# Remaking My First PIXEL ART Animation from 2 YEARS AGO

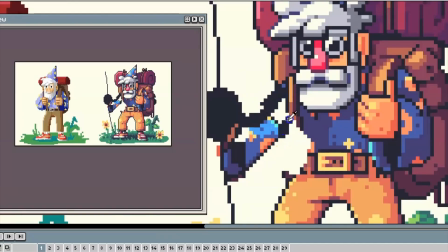(2:54)
I want to chime in for a moment about a change that I make here. I actually extend the arm out to make him look more like a hiker.
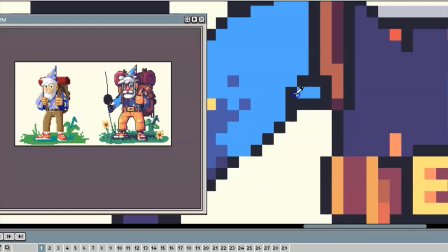(2:59)
I kind of felt like that was already the direction that he was headed in with the stuff on his back, and it felt more appropriate,
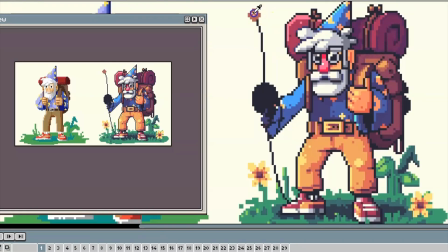(3:04)
and it also served as a purpose to be able to fill that space up there to the top left of the image that was going to be left
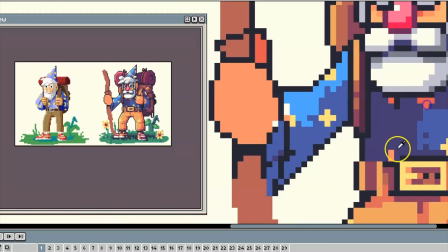(3:09)
blank from cutting the taco out, but I just felt that worked better than what was there previously.
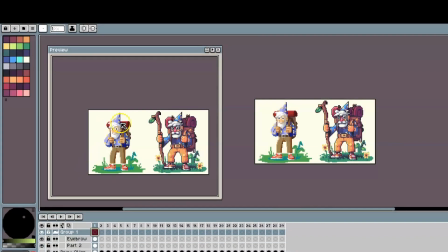(3:15)
Okay, so here we are. We reached a stopping point on this. On the left-hand side, we have the first one. On the right-hand side, we have the second one. You can see I've added some pieces and parts, like the staff here. I've modified some things, like adding little strings and stuff kind of hanging off, just to give a little bit more visual interest. We have flowers and that kind of stuff that have been added around. What remains is to do the animation parts of this.
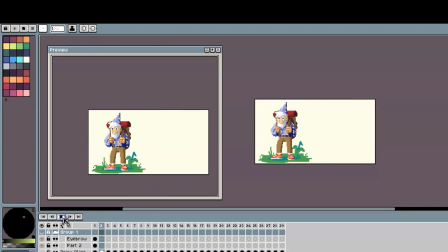(3:34)
Now, I should mention that I'm maybe not that happy with the initial animation of this.
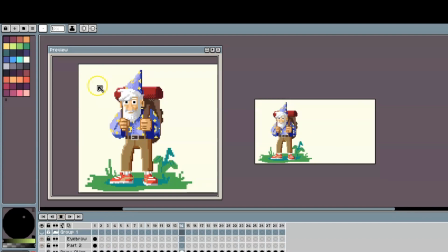(3:39)
I feel like it's maybe a little stiff, but also the addition of the little taco, I don't really think it adds that much to the image itself. We'll see if we continue in that direction, and I might chop off some parts of the animation or just modify it to be a little more punchy, but we'll see where we land on it. My hope is that it can be the same amount of frames when it's all said and done with, but we'll just see where we end up on that.
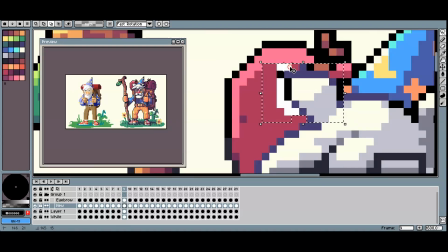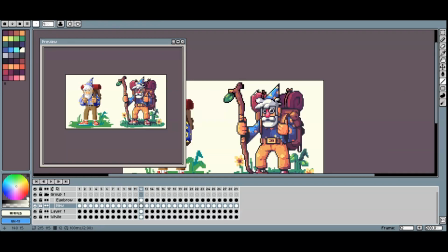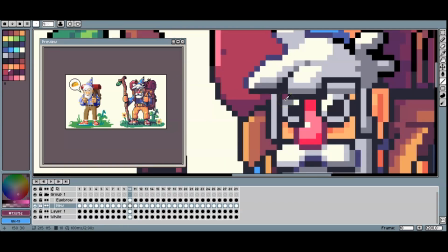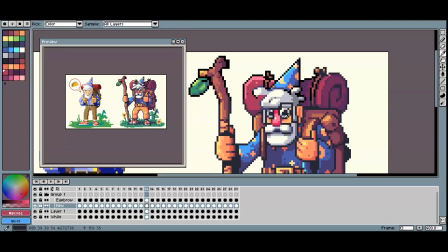(4:15)
Alright, so I'm showing the animation process in this video,
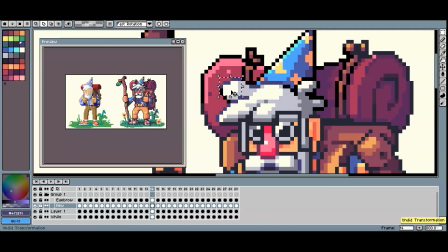(4:18)
and I haven't showed it in the last videos because I often feel like it's kind of a tedious process just to watch, constantly zooming in and out,
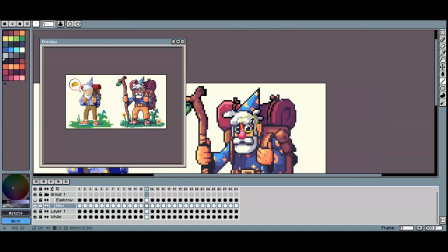(4:25)
modifying and altering things as it goes along. But I wanted to show it kind of as a testament to animation just in general.
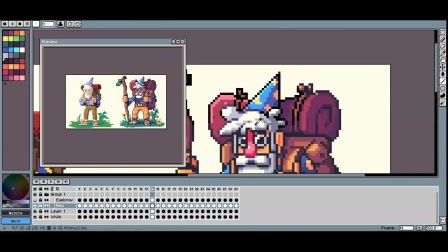(4:31)
Whenever I was a kid, I actually wanted to be an artist or an animator for Disney,
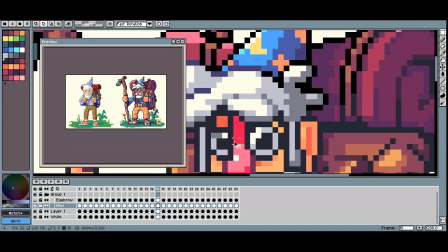(4:36)
and then I wanted to be an artist and animator for video games, and neither one of those things came to fruition as an adult,
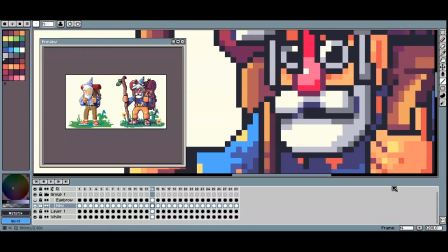(4:41)
which is fine. You know, I'm not even sad about it. But it's nice to have learned those skills a little bit later down the road and just be
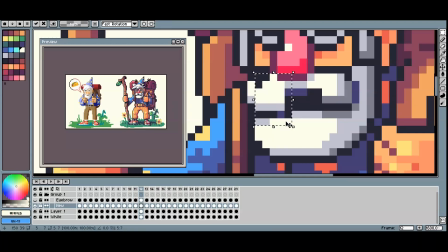(4:50)
able to kind of have something to grab onto and just fulfill that childhood dream in some ways.
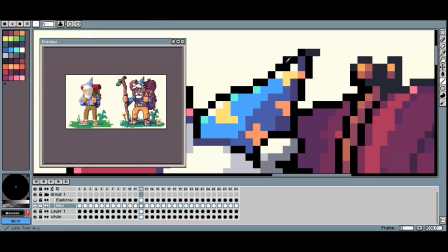(4:55)
But animation has become the most rewarding part of creating these pixel art images.
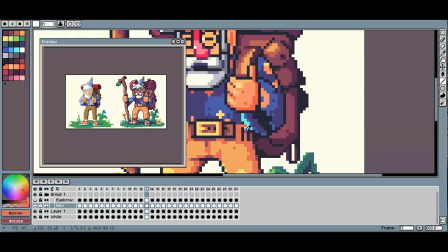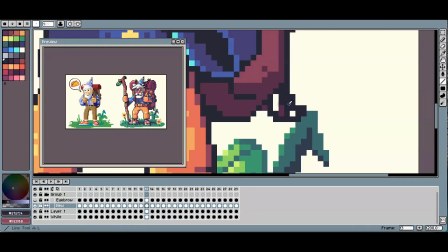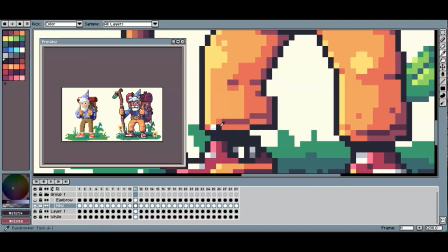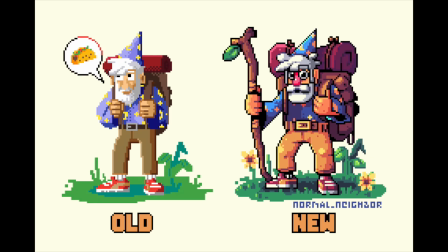Alright, so we've come to the end of this video.
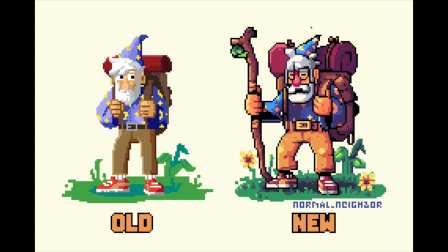(6:00)
On the left, you can see the old, my very first pixel art animation, and then on the right hand side, you can see the new, the currently redone version of that. 2 years separate these two images, although they're supposed to be of the same thing. So just know that if you keep practicing, keep trying, but most importantly, keep having fun, you will progress, you will get better.
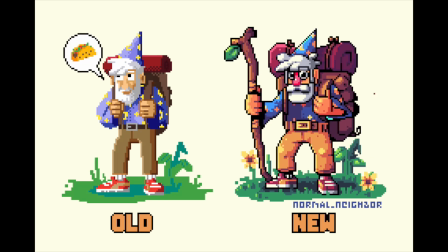(6:20)
But I hope you guys enjoyed watching the process. I hope you enjoyed watching the animation process. I know maybe it can be a little tedious at times, but if you stuck around this long, thank you guys for hanging around.
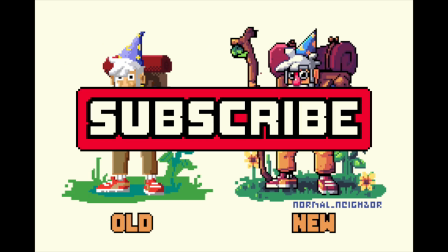(6:30)
If you liked the video, like it. If you want more, subscribe. But thank you for hanging around, and I'll see you later.